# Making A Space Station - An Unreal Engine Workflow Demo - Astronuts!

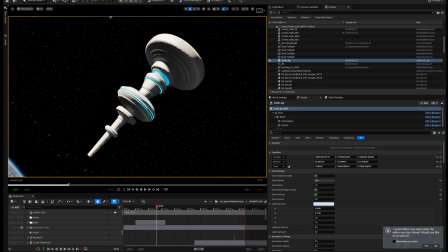495s
So let me hop out of my shot camera here, and I'm gonna turn on all the extra geometry that was added with the ProInstance tools. So here you can see all the extra stuff that was added.
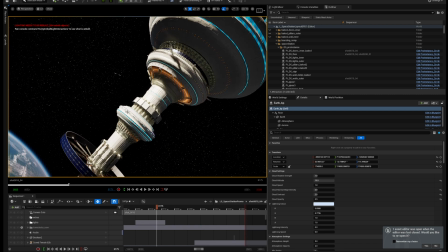509s
And if we zoom in here, all this extra geometry was added using this ProInstance tool.
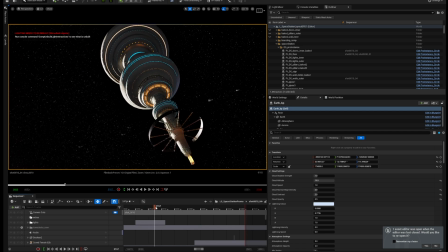516s
So now if we go back into our shot camera, you can see that as we pull up here, we've got all this extra detail that we can look at.
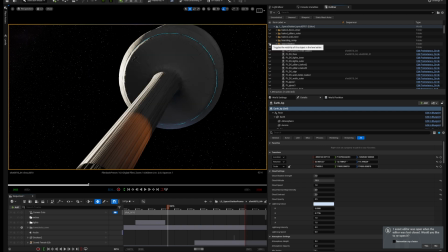524s
If I toggle this off, you can see it's pretty boring. And we turn this back on,
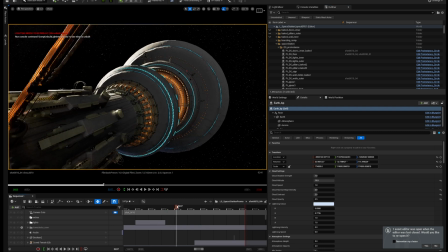532s
and we have all this extra stuff to look at. Now, the space station only had to look good for this one shot,
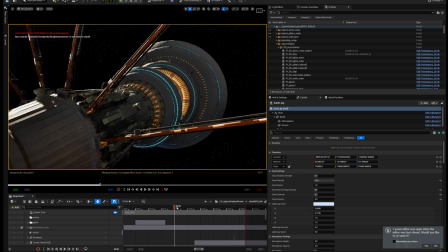537s
so I placed all the extra detail where it would be seen by the camera as it flew across the space station surface.
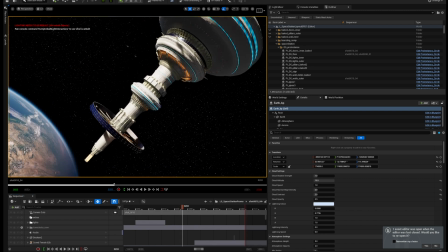544s
If I hop out of my camera, you can see that most of the detail, or all of the detail, is down here in this lower part.
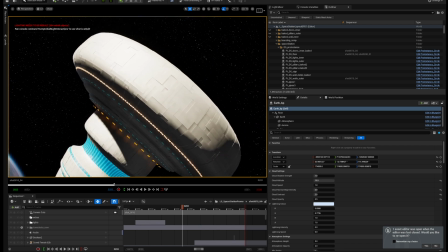549s
And as we go up here, there's really nothing going on up here because we didn't really see any of this.
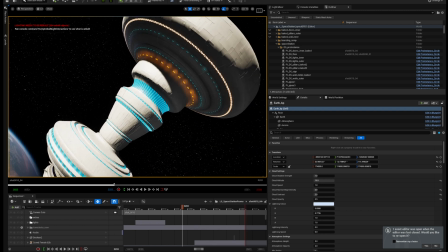554s
The camera doesn't ever go up here. We don't ever see it in this shot, so there was no point in adding a lot of extra geometry up here.
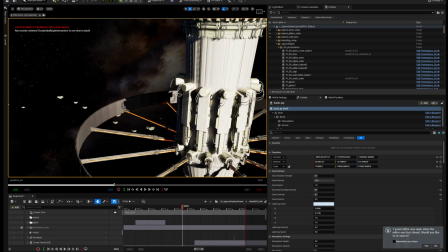561s
So basically how this tool works is it just places an array of geometry in a particular pattern depending on the tool you use.
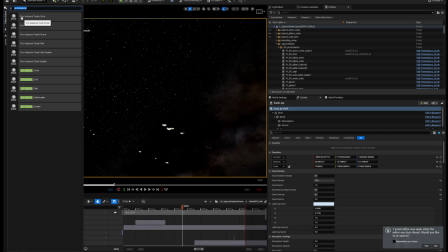569s
So let me just kind of go off here into space, and I will look for ProInstance, and shows up down here. These are all the ProInstance tools that you have available to you. I will be picking the ProInstance circle, and I'll just drop this into my scene here.
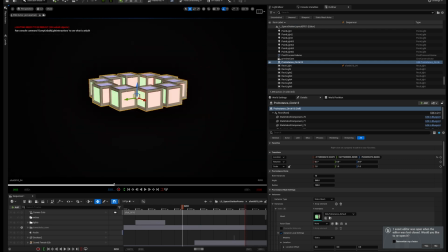584s
Let's kind of zoom into it. You can see that we have this circle of squares here. These are the default objects that it will place in your array. And if we go down here, we can use anything we want here for this.
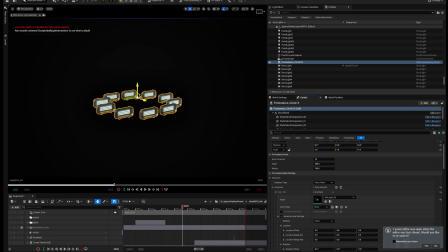595s
So if I drop in this light model, you can see now we have a circle of these lights. Now we have lots of control. We can control how many of them there are. We can control the angle if we only want a half circle. We can control the radius of the lights. And we can also control the orientation.
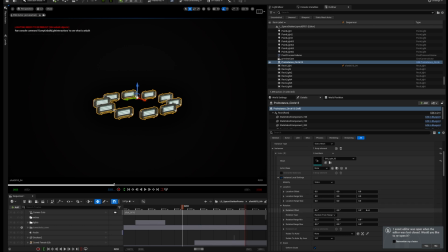613s
So if I come down here into the rotation offset, we can rotate all of these in any particular direction. Now, if we want them to be oriented towards themselves, so they kind of go in a circle pattern, like a radial orientation,
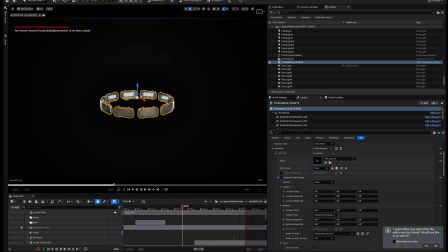629s
we can just simply rotate to actor and select itself, and now it will kind of orient to the center here. Now we want these to face outside, so we could do the rotation offset. Let's just flip these around 180 degrees. And now we have a bunch of lights arranged in a circle.
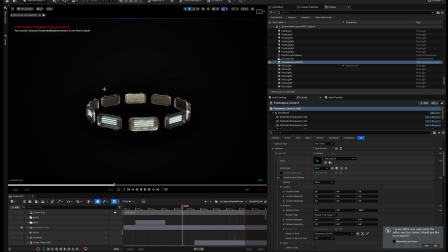646s
And essentially we're going to use this technique to place a lot of geometry around the hull of the space station.
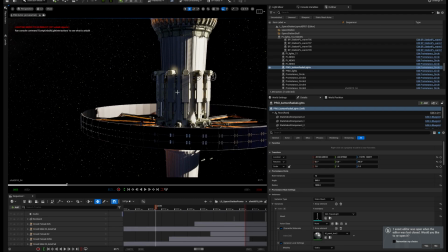652s
So that's how I built up all this extra detail on the space station. I just used that tool to layer lots of different objects on here.
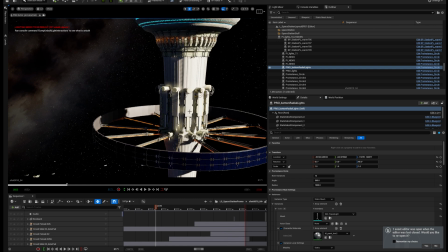658s
Now, all these models were taken from various different asset packs I had. I just kind of grabbed things that I thought would look cool.
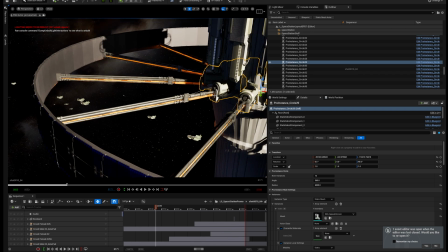664s
Some things were kind of scaled, like this is actually a light, this object here.
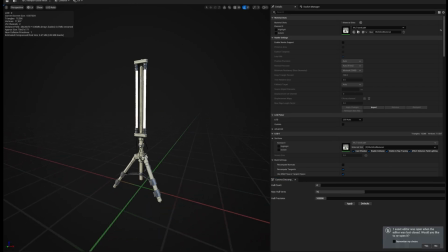675s
This was a tripod light from an asset pack that I bought.
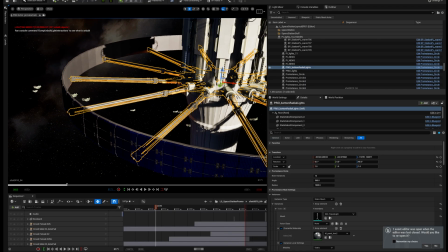679s
And I just kind of scaled it up really big to kind of make it look like these power rods that are coming out from the center.
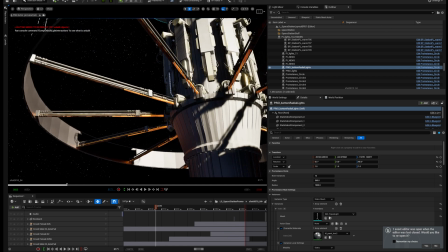686s
And then, of course, I added like lots of lights, these kind of animated lights.
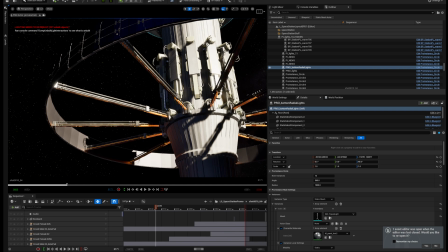691s
There's just a color that's being animated across the UVs to kind of give it this like pulsating power rod kind of feel.
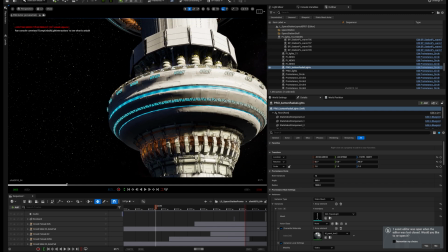698s
Same thing up here, like these are emissive materials to kind of give it the feel that there's these lights all over the space station.
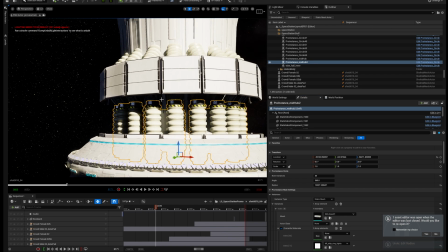705s
So the same thing, like all these objects here were just placed with the ProInstance tool,
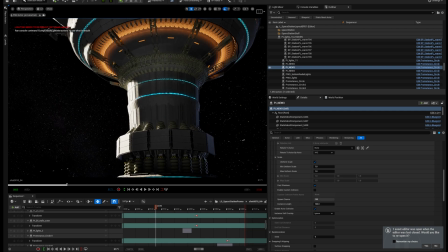710s
just layering up lots of different geometry to kind of give a lot of different detail on here. So not only did I use ProInstance to create all the exterior detail on the space station, but I also used it to create the interior as well.
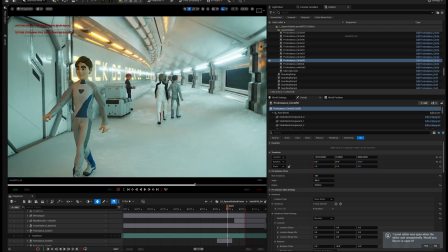724s
So if I zoom in here to our corridor, this entire interior was made using the ProInstance tool as well.
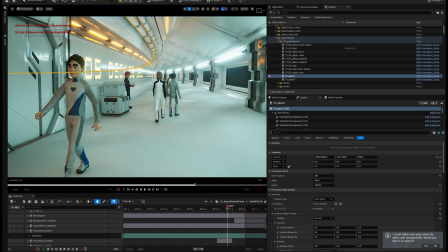733s
Like everything that's in here was placed using that same tool. So for instance, if I wanted to add some more pipes in here, I could just select the pipes and we could just duplicate this. And let's just kind of move it out a bit.